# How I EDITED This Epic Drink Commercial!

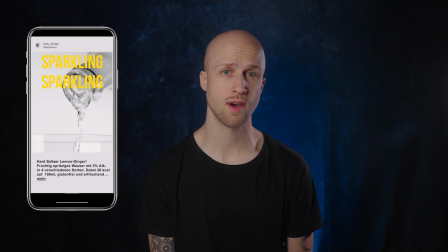In last week's video, I've showed you how I shot this back commercial for the lifestyle drink called Holy Heart Seltzer.
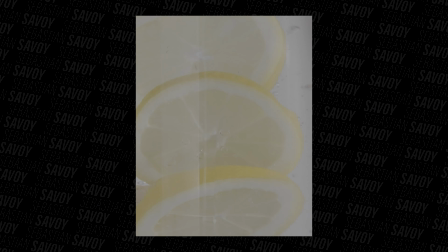And in today's video, I'll show you how I turned this into this.
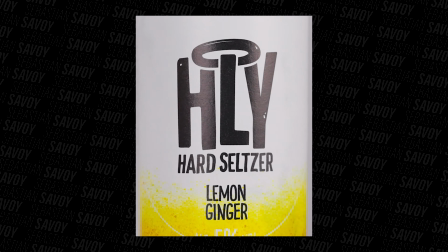So let's jump right into Premiere Pro and get to it. This is what the timeline of the final video looks like.
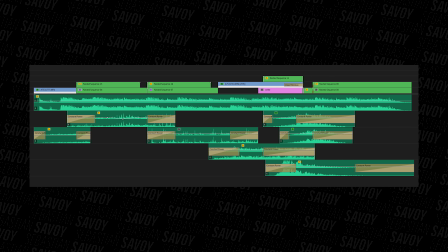Like I said in my previous video, this video is supposed to run on Instagram as an ad, and I therefore shot everything vertically.
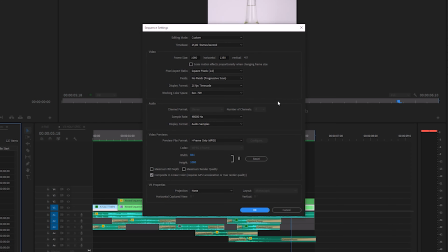The frame size is 4x5 or 1080x1350 and since I'm from a PAL country, it's set to 25fps.
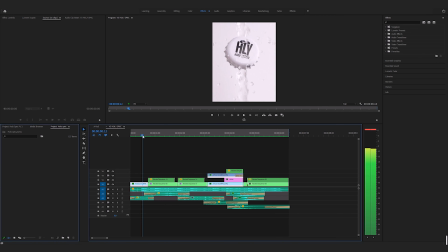So let's go through all the clips, take a look at the before and after of each one and my thought process behind it.
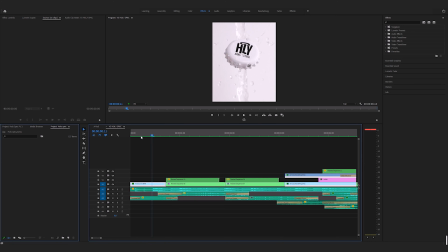But most of them are very simple, so don't expect anything groundbreaking here. The first clip was shot in HD at 200 frames per second. And since the a7s3 automatically converts the clip to the pre-selected 25fps, I just dragged and dropped it into the timeline.
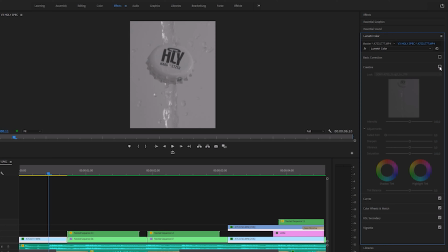And since I don't like looking at ungraded S-log footage, I color graded the clip right away. For the base grade, I used my personal a7s3 LUT. You'll find a link to it in the description down below.
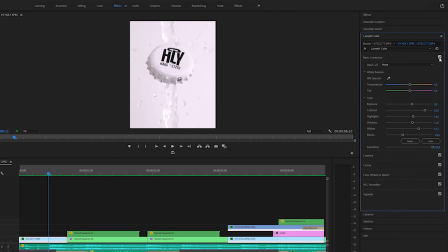Here's everything else I tweaked in the basic tab. And here is the before and after.
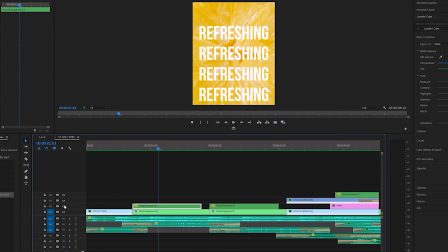Great. On to the next one. The nested sequence on top is for the text overlay.
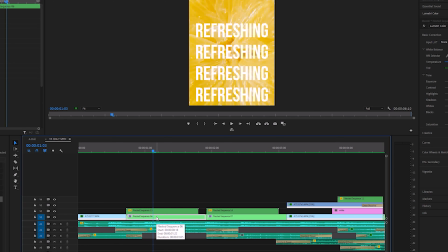The one underneath it is a clip of the squeezed lemon.
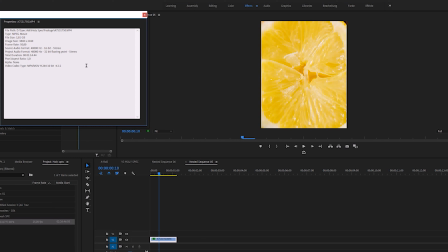I recorded it in 4k 50fps, in case that I want or need to slow it down, but that wasn't necessary in this case.
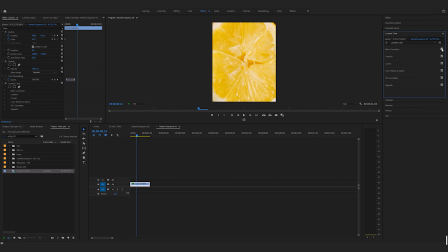All I did was to color grade it, nest it, and add a zoom using keyframes.
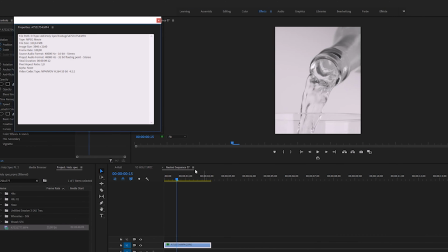The shot of the liquid being poured into the glass was shot at 4k at 100fps.
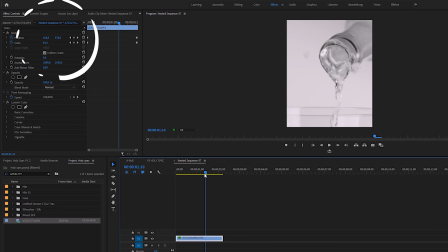I also added a slight zoom to it using keyframes,
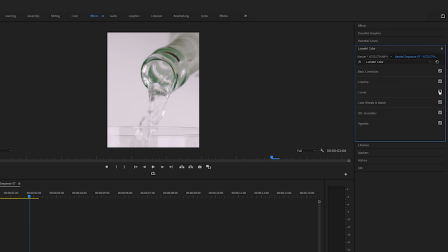added my A7S3 LUT and removed the green reflection in the bottle by using curves.
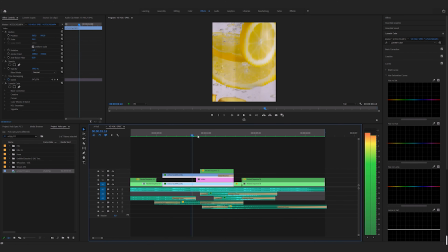It looked way cleaner this way. The lemon and ginger in water clip was shot in 4K at 100 frames per second.
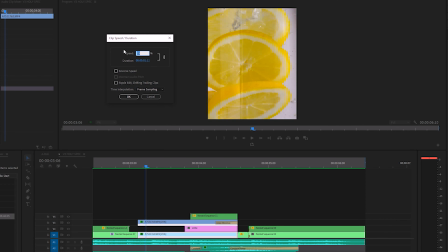I slowed down the footage to 25% and used a curved speed ramp, which in retrospect wasn't necessary,
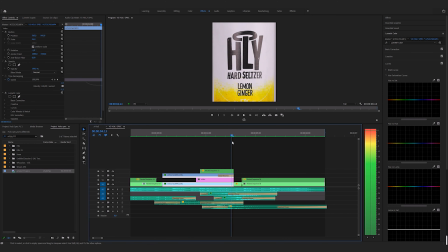since I could've just increased the general speed to 125% at the beginning and used a speed ramp to slow it back down towards the end of the clip. But that's what editing is about, trying a bunch of things and learning from it.
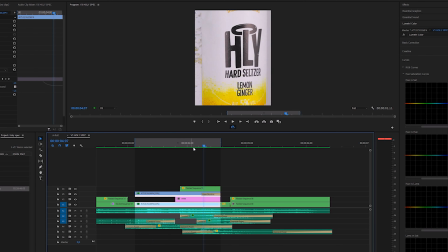The nested clip on top of this one is the label that wraps around the glass before becoming the bottle.
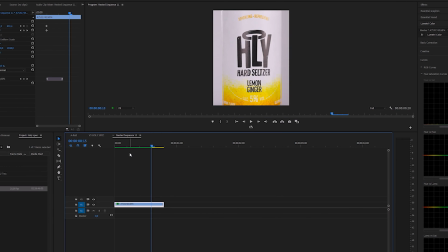If I open this nested sequence, you'll see the original clip where I also applied a speed ramp.
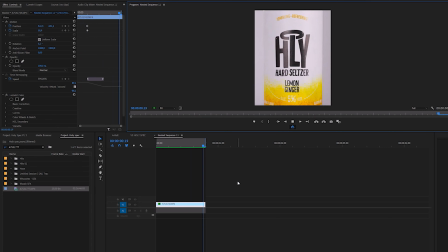But this time it was necessary, since the electric lazy Susan I used to capture this shot is turning at a really slow pace. I wanted the label to wrap around the glass really fast and stop as soon as it was centered.
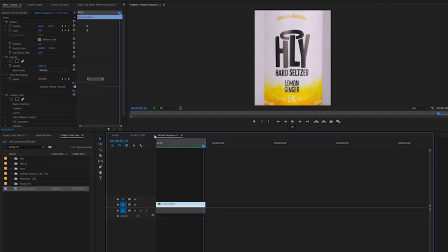I then nested the clip, put it on top of the lemon and ginger dropping and water clip, and masked out the rest of the bottle from the label clip.
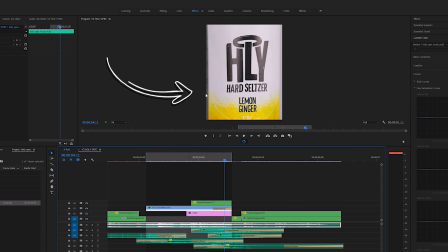One tiny thing that bothered me was that I was still able to see bubbles of water at the end on the left side of the label, since I wanted the viewer to focus on the label. So I added a cross dissolve to the end of the clip and added a white color mat underneath the main clip.
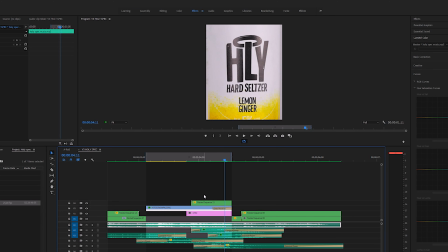Otherwise, the background would have become dark once the fade of the cross dissolve sets in.
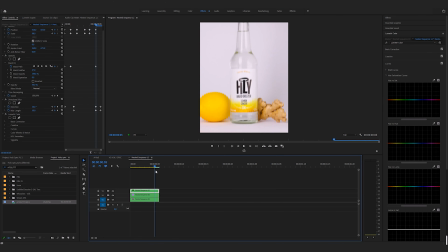The split second between this and the final shot was a mix of a fast zoom out and some directional blur to transition between the close-up and the hero shot. Simple but effective.
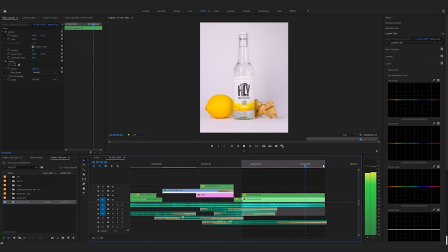And the final hero shot was actually a static shot of the bottle, a lemon and a piece of ginger. and I added a slow zoom to it.
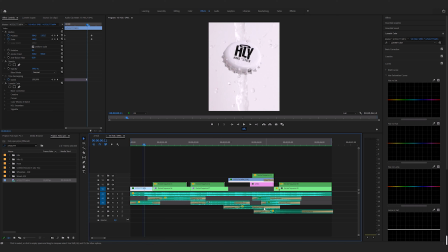The sound effects I used are a collection of sounds and whooshes I gathered over the years from different platforms or created myself. And they elevated the production quality of this ad a lot. Take a listen to the ad with the sound design only.